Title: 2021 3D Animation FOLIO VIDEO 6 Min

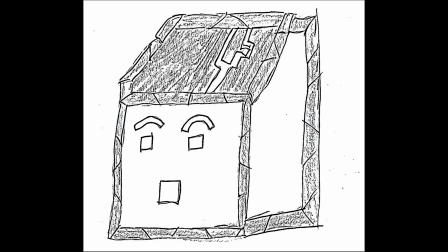(0:00)
The main character of my film started off as three very rough physical sketches, which I ended up taking the best aspects from for the final design.
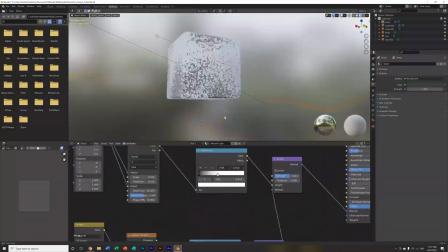(0:08)
The first draft of my cube was heading down the right path, however I felt the character looked a little lifeless,
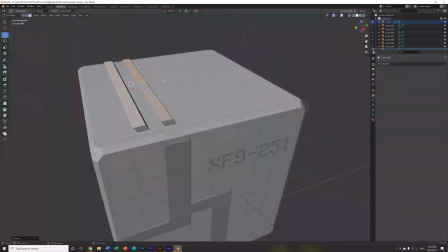(0:14)
with an overall lack of extra components on the outside which would make it feel more robotic.
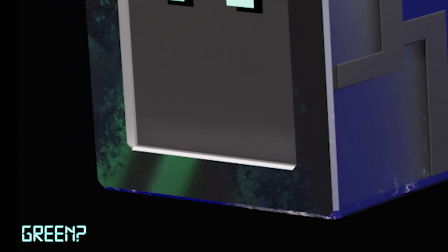(0:19)
Along with this, my metal texture was reflecting light in an extremely odd manner and didn't quite look as I imagined.
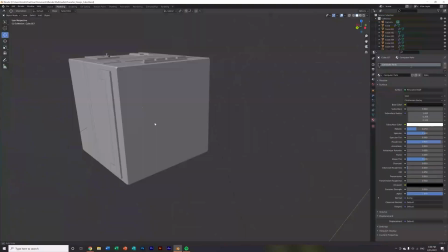(0:25)
So on the second attempt, I corrected the texture to what it is now by adjusting the randomness and level of distortion on the noise texture and Voronoi texture nodes,
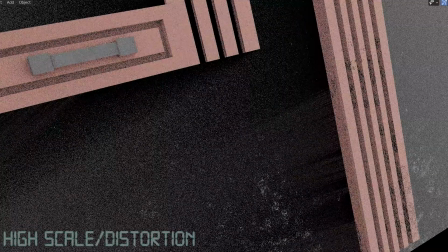(0:33)
which affect the metallic blemishes. I added more components to the outside which I can animate to make the character feel more alive, such as its heart rate monitor and fan.
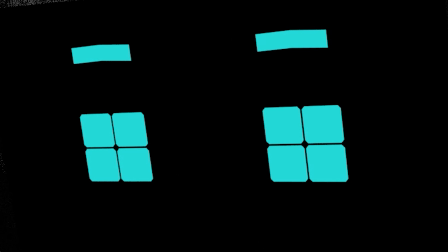(0:41)
I then revised its eyes by widening them and adding a bevel modifier to create that distinct digital split you can see on a digital clock face, for instance.
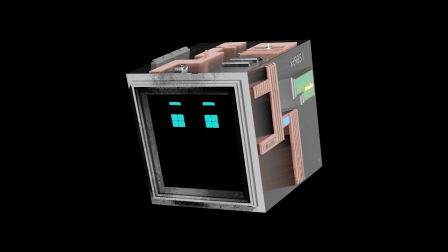(0:50)
The third and final design just added details on the outside, such as a CPU and extra robotic paneling with a rusty brown texture.
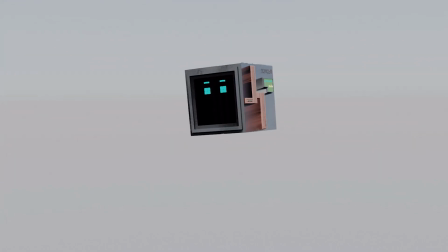(0:57)
Here was a successful early test animation which shows how it'll look in the final film. My process for modeling a single building usually takes 5 to 10 minutes. I frequently use a cube as my basis, except for the occasional icosphere,
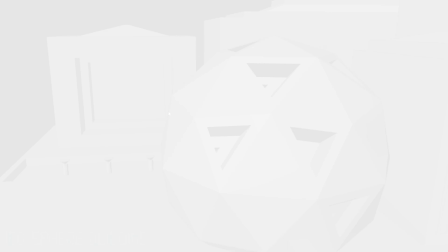(1:12)
because they are incredibly easy to work with because of the wide faces which can be loop cut effortlessly to help create windows.
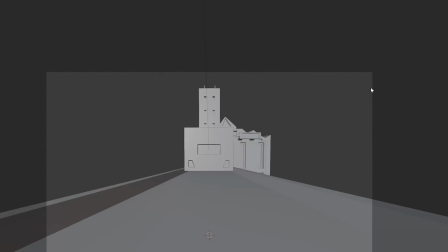(1:19)
However, I only did this after creating the shape I wanted,
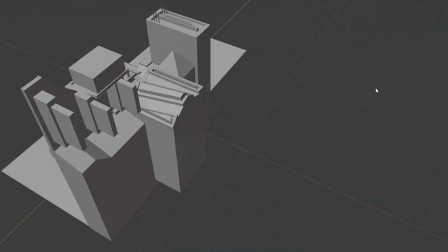(1:22)
which usually consisted of taking a face and generating a pattern with extrusion or scaling, or moving it to create a particular shape.
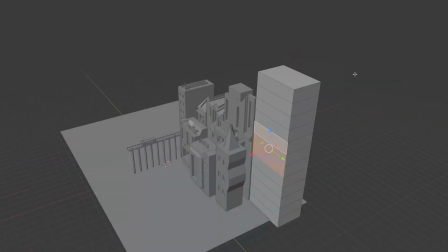(1:29)
The tricky thing is the raw trial and error that comes with this. Sometimes ideas come off as tacky or the detail is not captured properly from a distance.
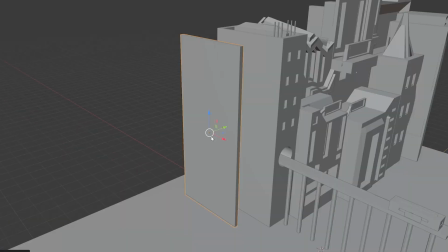(1:37)
I was sure to continuously reference my camera's perspective with the right depth of field to ensure quality.
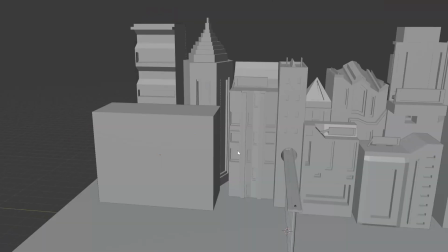(1:42)
A detailed cityscape took around a couple hours to model, a time which I believe demonstrates a streamlined workflow for this process.
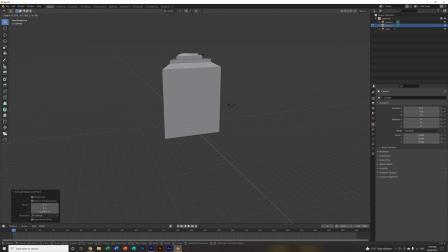(1:49)
To create other unique polygons such as a triangular prism, I would use a cylinder as my base and decrease the vertices count to 3.
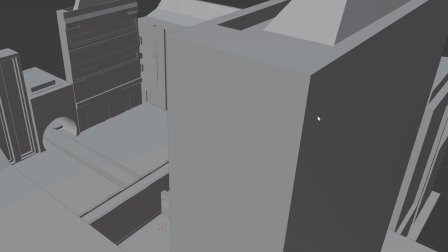(1:56)
However, I did not want all my buildings to be like this because manipulating a prism which is not a cube into a legitimate structure,
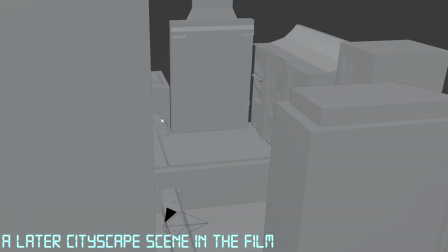(2:02)
which is also stylistically appropriate, is quite difficult.
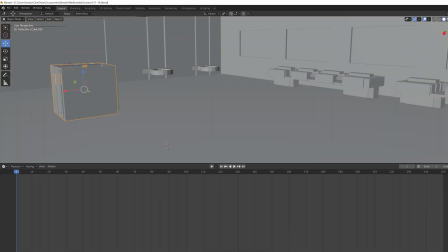(2:06)
Every scene which had movement from characters usually started off by outlining a general path for my cube on the XYZ axes,
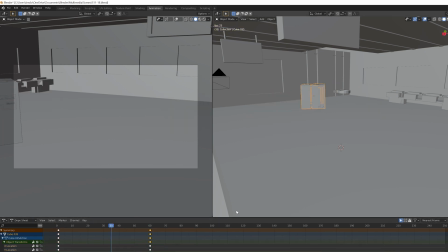(2:13)
which was then tracked with the camera by keyframing its own movement for a tracking shot or rotation.
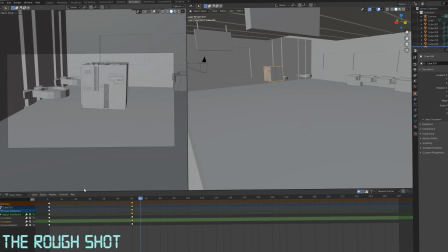(2:18)
After outlining the basic path of the cube, I then key movements which are minor in size but major in impact.
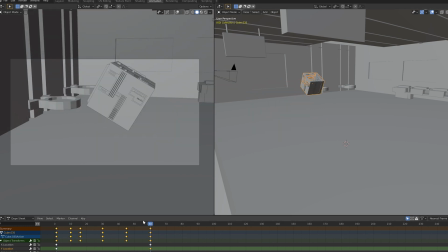(2:24)
This includes any kind of consistent tilt or rotation to show the cube is being drawn to something specific.
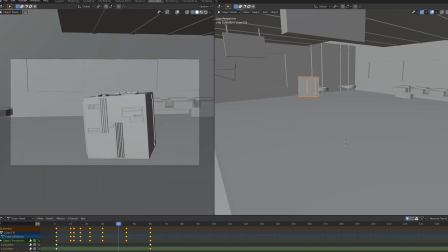(2:29)
The trickiest part is not overdoing or underdoing these movements.
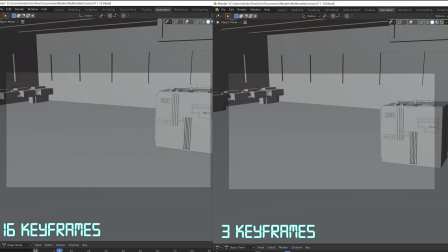(2:33)
Take a bobbing motion on the Z-axis, and here is a comparison with too much where it looks jagged, and one with not enough where it looks lifeless.
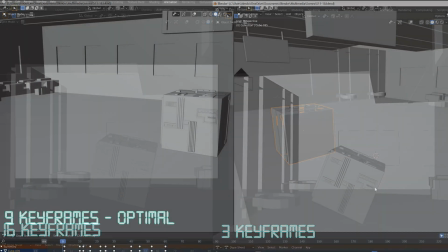(2:40)
The middle ground just requires trial and error.
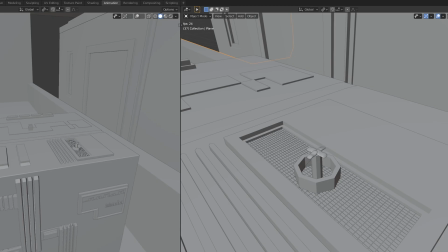(2:43)
After this, I animate the cube's components, such as the rotation of the fan, or the illumination of the heart rate monitor, which are the easiest things to work with.
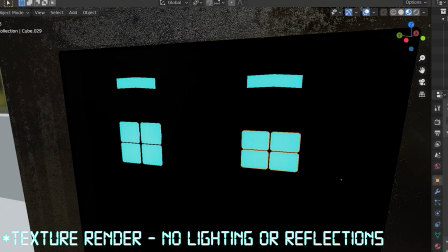(2:52)
As a finishing touch, I work on the eyes, which should constantly move around like human eyes, along with blinking every now and then by aggressively shrinking their size on the vertical axis.
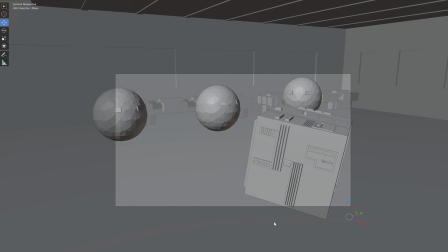(3:01)
This process is mimicked on a simpler degree with the spheres and helps add life to every scene to make the animation more engaging and less jarring to watch.
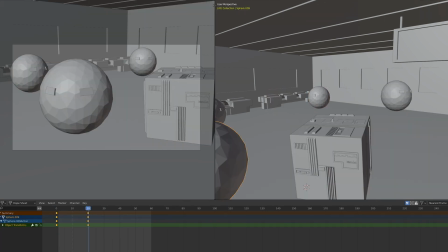(3:08)
Overall, learning how to do all this was an enormous challenge with my initial lack of experience in animation,
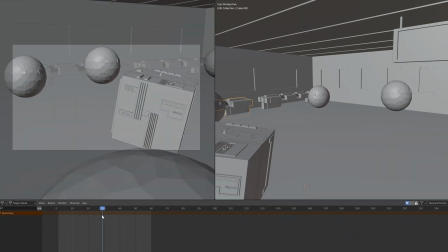(3:14)
and took many failed renders and studies of masterworks to grab a solid understanding of.
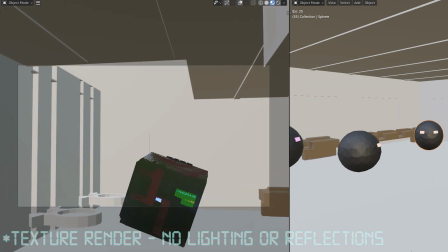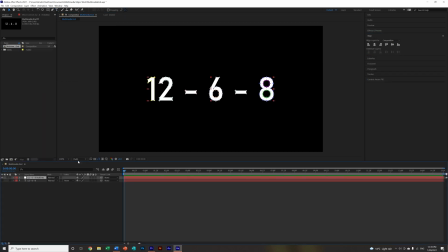(3:24)
I wanted to create a sci-fi text reveal for the film name at the end, but I didn't want it to be in the same style as my student number at the start. I started off by dropping my film name and creating a basic intro which randomly outlines parts of the characters. In duplicating this layer 5 times and applying a different effect to each,
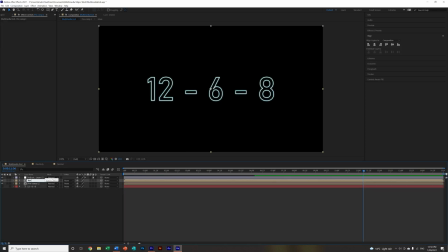(3:43)
whether it be a type of distortion or a glow, and then slightly offsetting each layer by half a second, you get the end product,
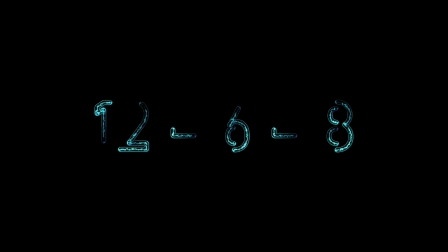(3:50)
which is a constantly evolving title. I then simply reverse the first transition to finish it off.
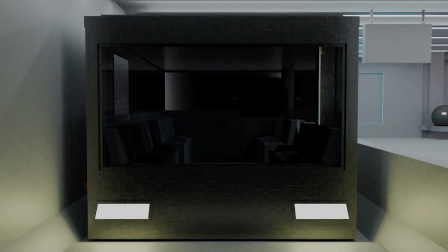(4:01)
The folio of this film was quite a substantial challenge due to the COVID-19 restrictions which came into play in late June,
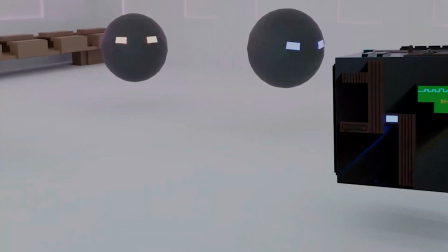(4:09)
restricting me from doing my own foley.
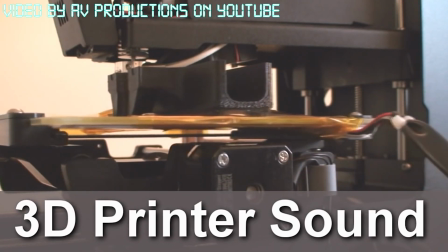(4:11)
Most notably, I wanted to record my friend's 3D printer and use all the robotic whirring as the sound of my protagonist.
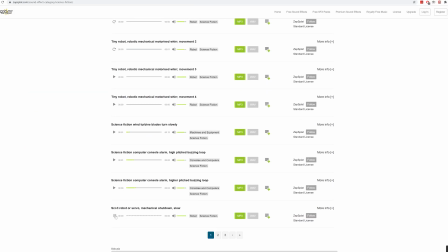(4:22)
In the end, I had to outsource my foley from online public domain databases such as Zapsplat.com.
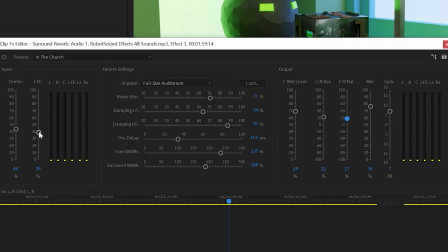(4:28)
I did all the foley in Premiere Pro using the stock plugins for mixing. To give sound effects the illusion of space, I would add surround reverb.
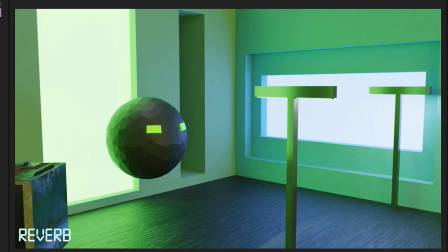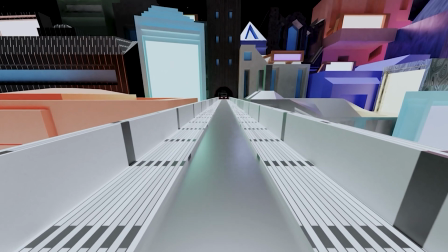(4:43)
Or to mimic a realistic environment, I would automate panning and volume depending on the distance or position of an object in the frame,
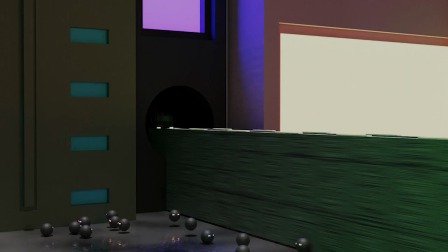(4:50)
such as the train in the opening scenes.